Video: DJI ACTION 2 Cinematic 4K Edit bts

Now, if we go to the part right here and just take a listen to that, we can solo this, not that one, but this one.
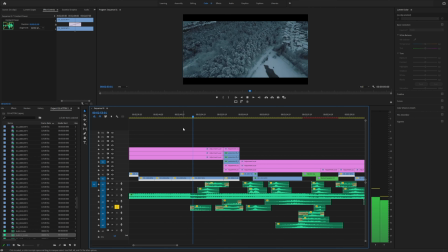[16:33]
And if we listen to that, we have the snow coming in. And it's sort of this small crackling.
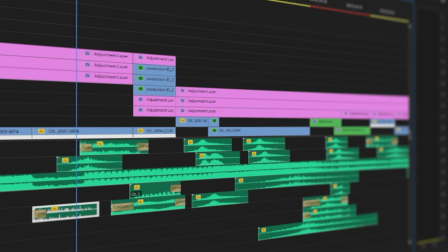[16:42]
And this crackling sound is just a wind freeze sound effect and really easy to find,
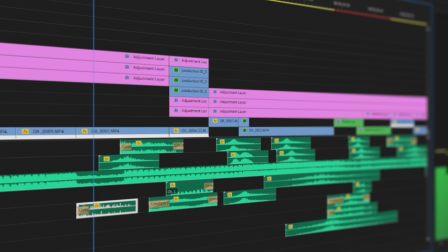[16:50]
really easy to use when you have shots like this. where you you want to add some sound effects to
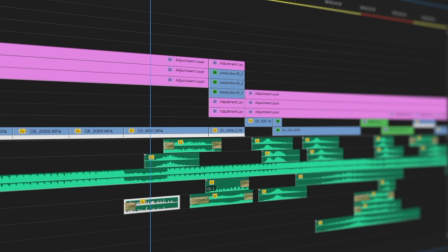[16:57]
your drone shots as well you know because a drone shot is gonna be quite empty itself without any
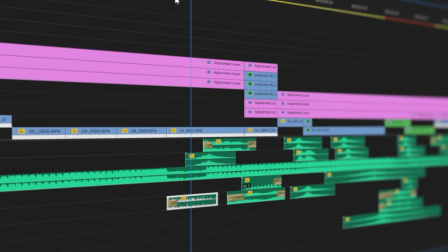[17:04]
sound design added it's gonna be no audio or if you use the action to on your drone or any other action
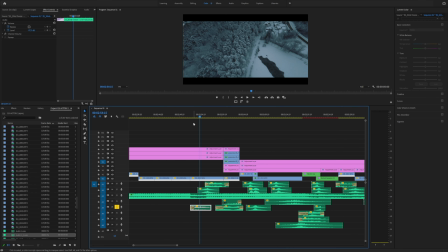[17:11]
camera you're gonna have the wind noise you're gonna have the propellers and it's gonna be a massive and it's going to be annoying. So adding sound effects to your drone clips is really important to make them a bit better or a whole lot better in my opinion.
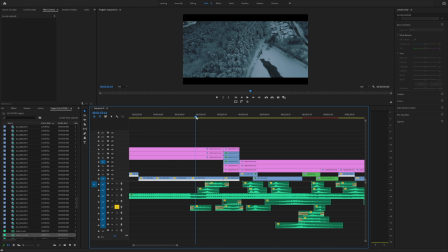[17:28]
There is also some firewood sort of bonfire coming in here. So if we listen to this part right here, you can hear that we have the crackling coming in and then we have the bonfire coming in right here, which is slowed down and And that,
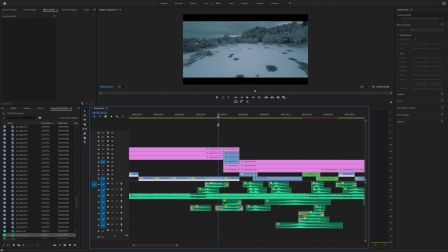[17:45]
you know, creates a more dramatic crackling sound because you have the fire, the wood crackling when it's burning. And that fits really great for a scenery like this.
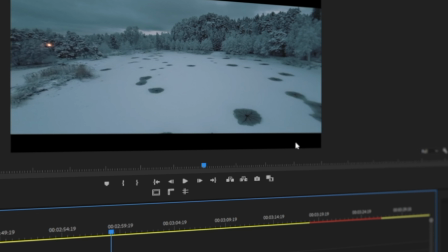[17:58]
And I was so happy with this shot right here because we had all these openings in the water.
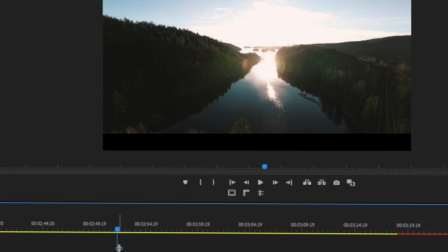[18:03]
So that really helped on settling in the sound effect as well. So let's listen to the small part here and you can hear for yourself.
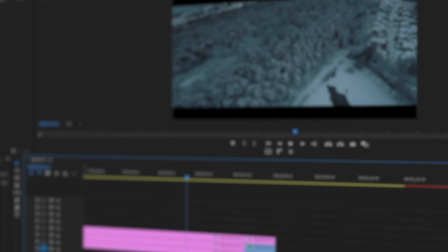[18:10]
We're going to mute the music track again.
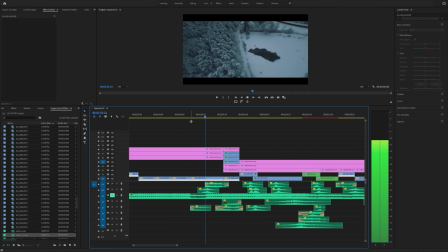[18:15]
So we have the crackling and the whoosh and the bonfire.
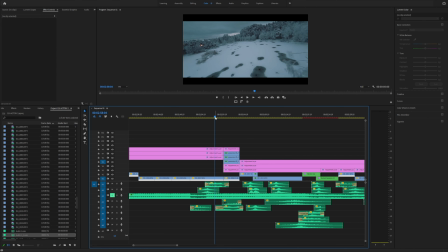[18:21]
Then we have the water. The water is starting a little bit before the actual clip coming. This is also a pro tip for you if you are a beginner and if you want to create some cinematic sound design for your cinematic sequence as well.
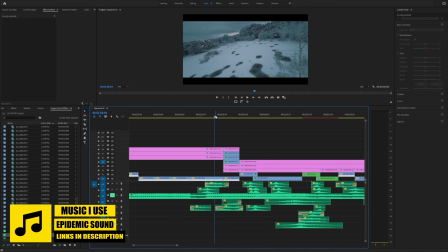[18:39]
You can always start the sound effect before you see the clip because that is creating the sound in the viewer's head. for what they are expected to see in the next clip before the clip actually comes.
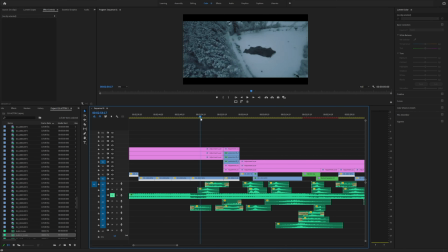[18:55]
Now, let's go back to this sound effect here, the whoosh sound effect. If you listen to this, you can hear that it's kind of torn, it's ripped apart and it's not that smooth because it slowed down so much. But if we take a listen to this now, you can hear for yourself.
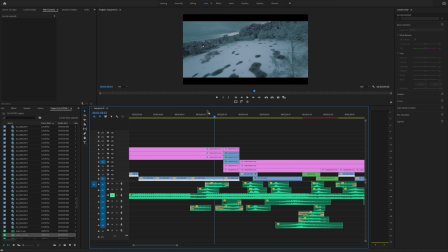[19:16]
You can probably hear that but if we turn on the music
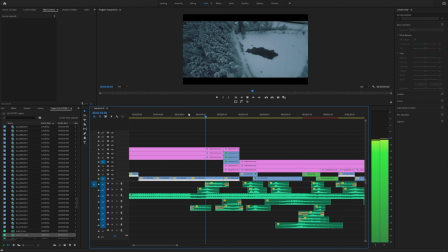[19:23]
you can't hear that
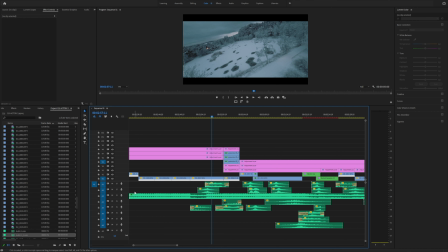[19:28]
torn part so even if a sound effect sound torn up adding some music or when you are having some music if you decide to have some music might remove that you know issue that you have with the sound effect if you want the sound effect to last longer than
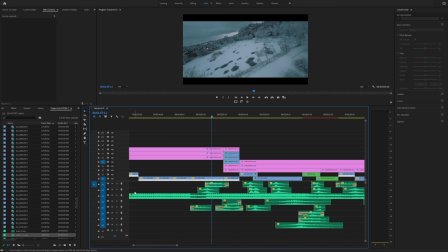[19:45]
it actually is so you can play around with the with the different speeds of your sound effect if you want it to go faster or slower, and it really makes a difference. So for this entire wish sequence, which you are seeing here, all of these sound effects,
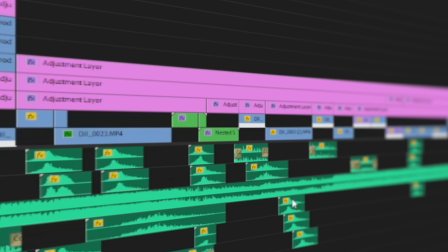[20:03]
the majority of these sound effects are not the same.
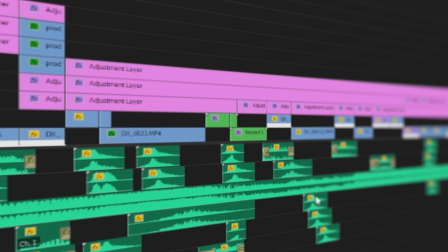[20:06]
It's the same sound effect, but it's adjusted in different speeds to fit the scenery.
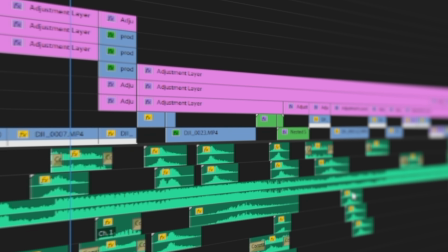[20:12]
So I used one wish sound effect, And then I change the speed of it to make it sound different for every single
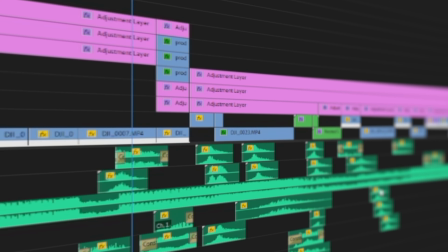[20:19]
clip or for every single transition which you see in the sequence as well.
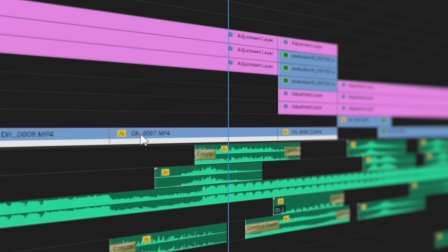[20:24]
So that's also a pro tip for you as a beginner if you want to spice up the sound effect even more.